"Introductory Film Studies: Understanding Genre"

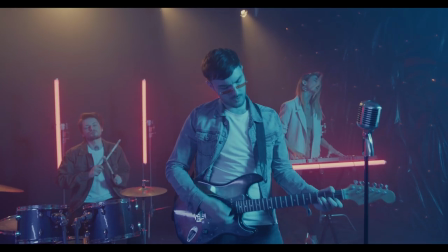[0:00]
If I say rock and roll, what do you think about? There's a decent chance that the idea of rock and roll conjures up high-energy songs featuring electric guitars and drum kits.
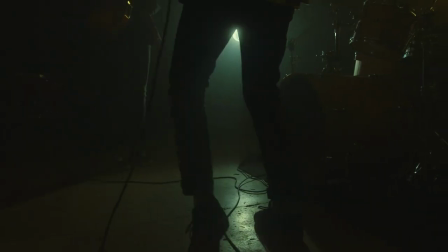[0:09]
That's a pretty reasonable instinct. Many, though not all, rock and roll songs have those characteristics.
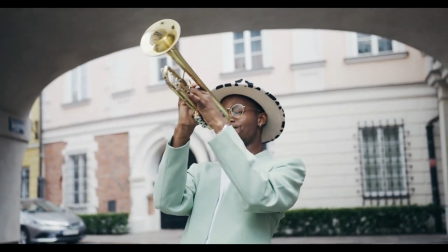[0:14]
If on the other hand I say jazz, you probably think of brass instruments, improvisation, and main music teachers.
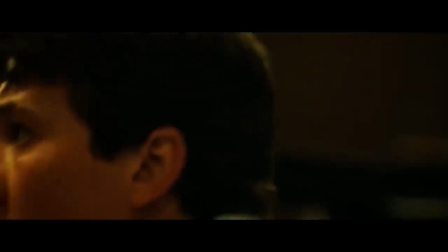Why do you suppose I just hurled a chair at your head, Neiman?
Again, reasonable instinct, brass instruments, and improvisation are hallmarks of lots of jazz music.
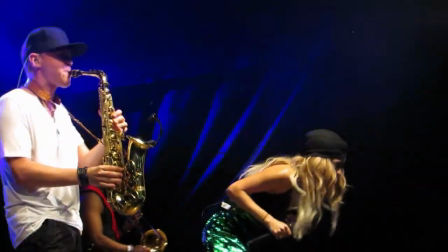[0:38]
These are huge simplifications of complicated and varied music genres, but they're meant to illustrate a simple point.
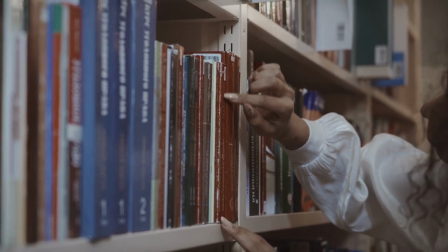[0:44]
The typical understanding of a genre basically consists of a list of characteristics.
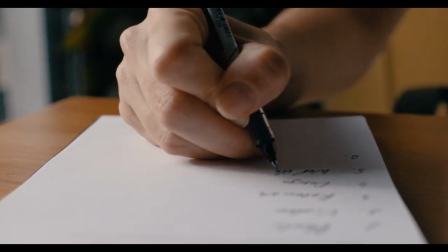[0:49]
If we go down the list and a work of art checks most of the boxes, then hey, it must fit into that genre.
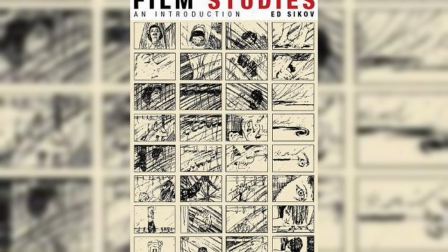[0:54]
Ed Sikov, our constant companion throughout this series, can help us develop this idea a bit more thoroughly.
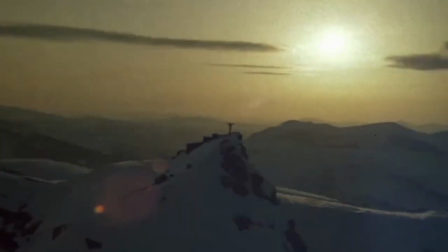[0:59]
He introduces us to the idea of convention. A convention is a widely used and accepted device in an art form, or more broadly,
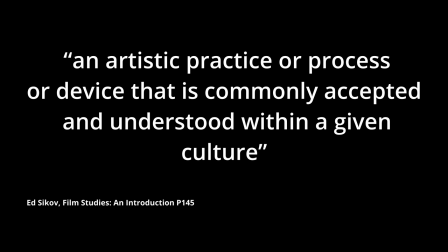[1:08]
an artistic practice or process or device that is commonly accepted and understood within a given culture. This definition applies to entire art forms. There are certainly conventions that apply not just to particular film genres, but to the medium more broadly.
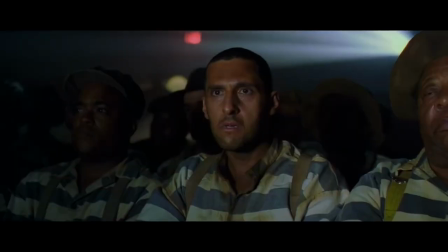[1:22]
The shot-reverse-shot technique is a far-reaching convention, especially in mainstream Hollywood films.
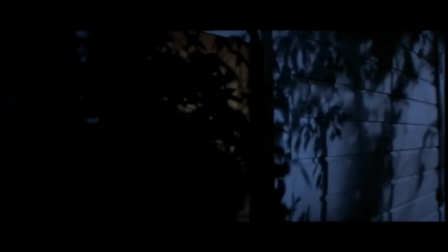[1:27]
Other conventions apply to particular genres. The first-person point-of-view shot, for instance, is a convention of the horror genre.
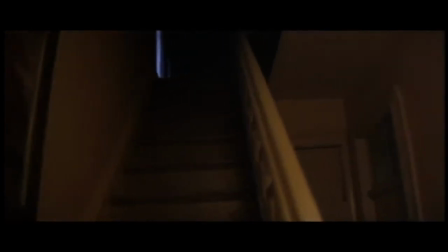[1:34]
As a quick side note, this is a good time to mention that film conventions take all kinds of forms.
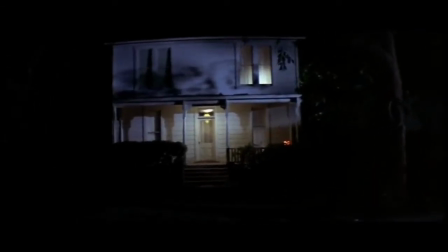[1:39]
Many conventions have to do with particular uses of the technical elements that we explored in the first five videos in this series, but there are also storytelling conventions.
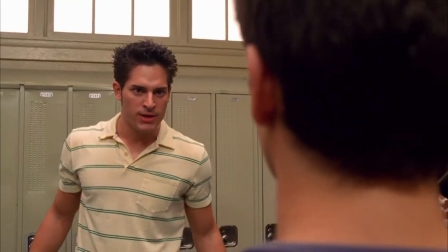[1:47]
The plot of a teen film, for instance, is pretty likely to feature a big jock with a crew cut, or an overbearing teacher or principal as a central antagonist.
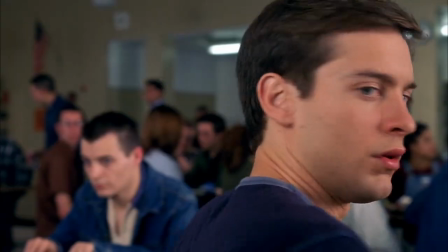[1:55]
But Sikov adds some nuance to the simplistic understanding of genre characteristics that we started with. First, he emphasizes the fact that conventions are widely used and accepted. There's nothing right or wrong about a particular technique.
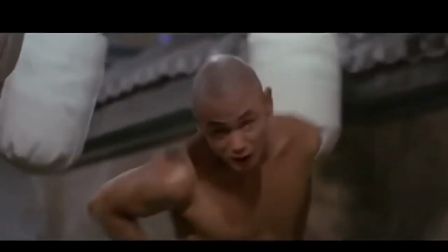[2:08]
A filmmaker isn't doing something incorrectly if they don't follow a convention. Rather, they're simply breaking away from the accepted, socially constructed standard.
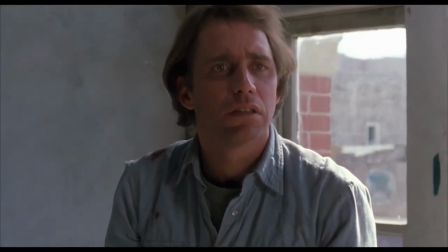[2:16]
Second, he points out that these conventions are understood within a given culture.
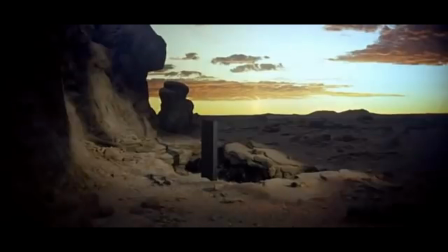[2:20]
That is, it's not generally useful to think about universal conventions of monolithic genres or universal conventions of film as an entire medium,
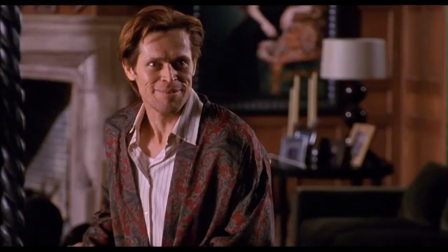[2:28]
though there are some, like the shot-reverse-shot convention that we mentioned, that are pretty far-reaching. We certainly can't think of different film traditions as totally isolated from one another,
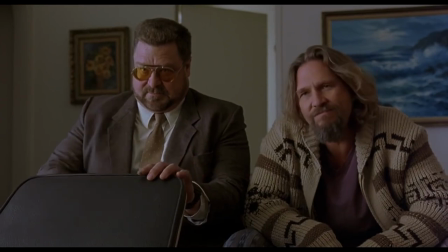[2:37]
especially in a highly globalized world, but it's still important to be wary of making overly broad claims about universal conventions.
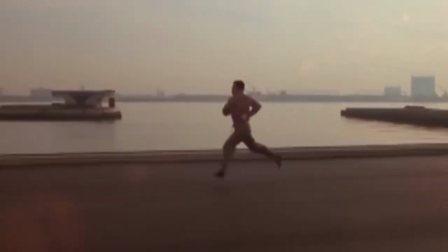[2:44]
Without a doubt, certain conventions arise for primarily artistic reasons. To continue with a previous example,
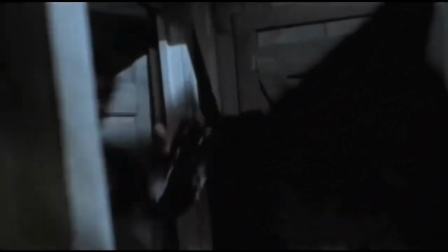[2:50]
the convention of first-person POV shots in horror films probably became popular because of the psychological effect that it generates in viewers.
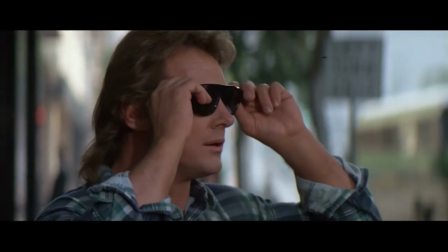[2:57]
Perhaps it unsettles them by placing them in the shoes of a killer or a monster.
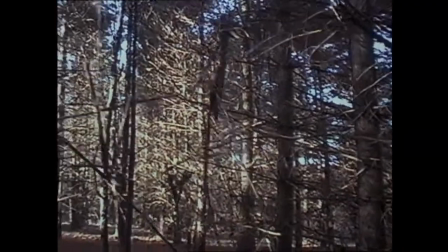[3:01]
By having the audience look through the eyes of the antagonist, maybe a director forces a viewer to reckon with the idea that voyeurism,
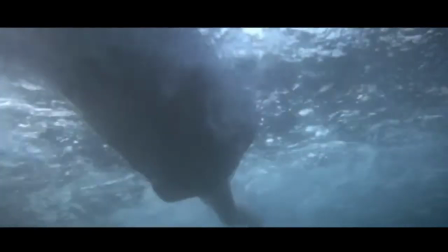[3:07]
or perhaps even sadism, is central to the horror genre itself. That's not a moral judgment of the horror genre.
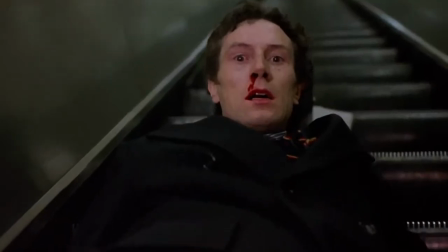[3:14]
I'm just trying to illustrate that certain conventions arise because of their artistic potency. because of their ability to get at questions central to certain genres.
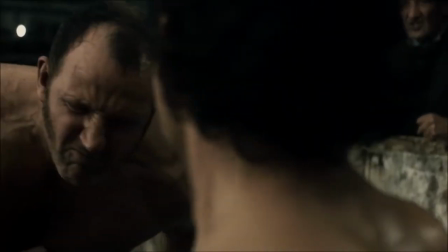[3:21]
On the other hand, certain conventions probably arise out of convenience.
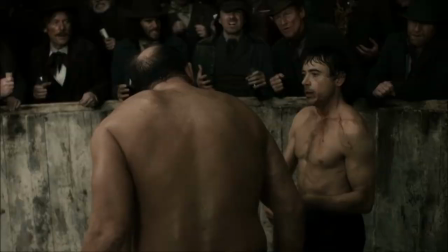[3:25]
Maybe the heavy use of jump cuts in action films circa 2010 is intended to work towards some artistic end,
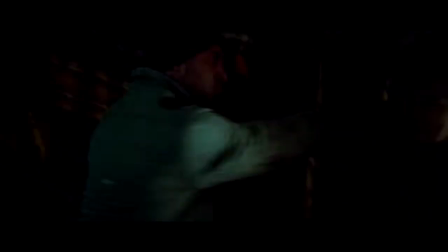[3:31]
but there's also a decent chance that they're used to speed up the process of filming a fight scene.
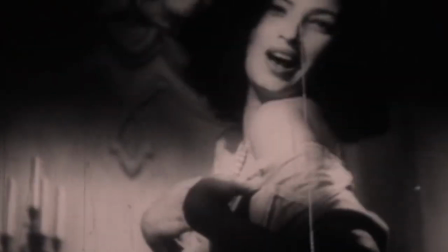[3:35]
So we can do a lot with this basic idea of a genre as a set of characteristics or conventions.
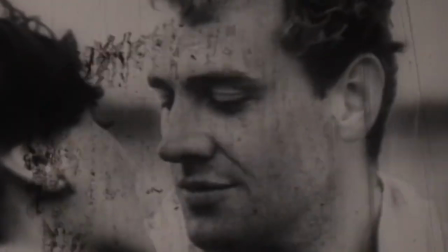[3:41]
But our understanding of how we group works of art together, how we think of films as parts of historical traditions rather than as isolated creations,
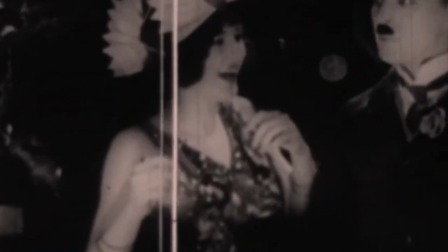[3:48]
can be deepened if we go beyond this straightforward definition. To do this, we'll return to Ed Sikov.
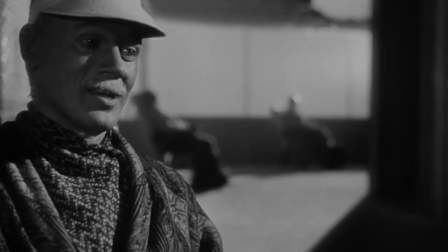[3:54]
Sikov brings in a framework explored by Rick Altman, another film scholar.
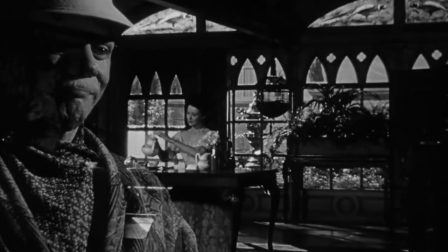[3:58]
Altman presents two different approaches to understanding genre, a semantic approach and a syntactic approach.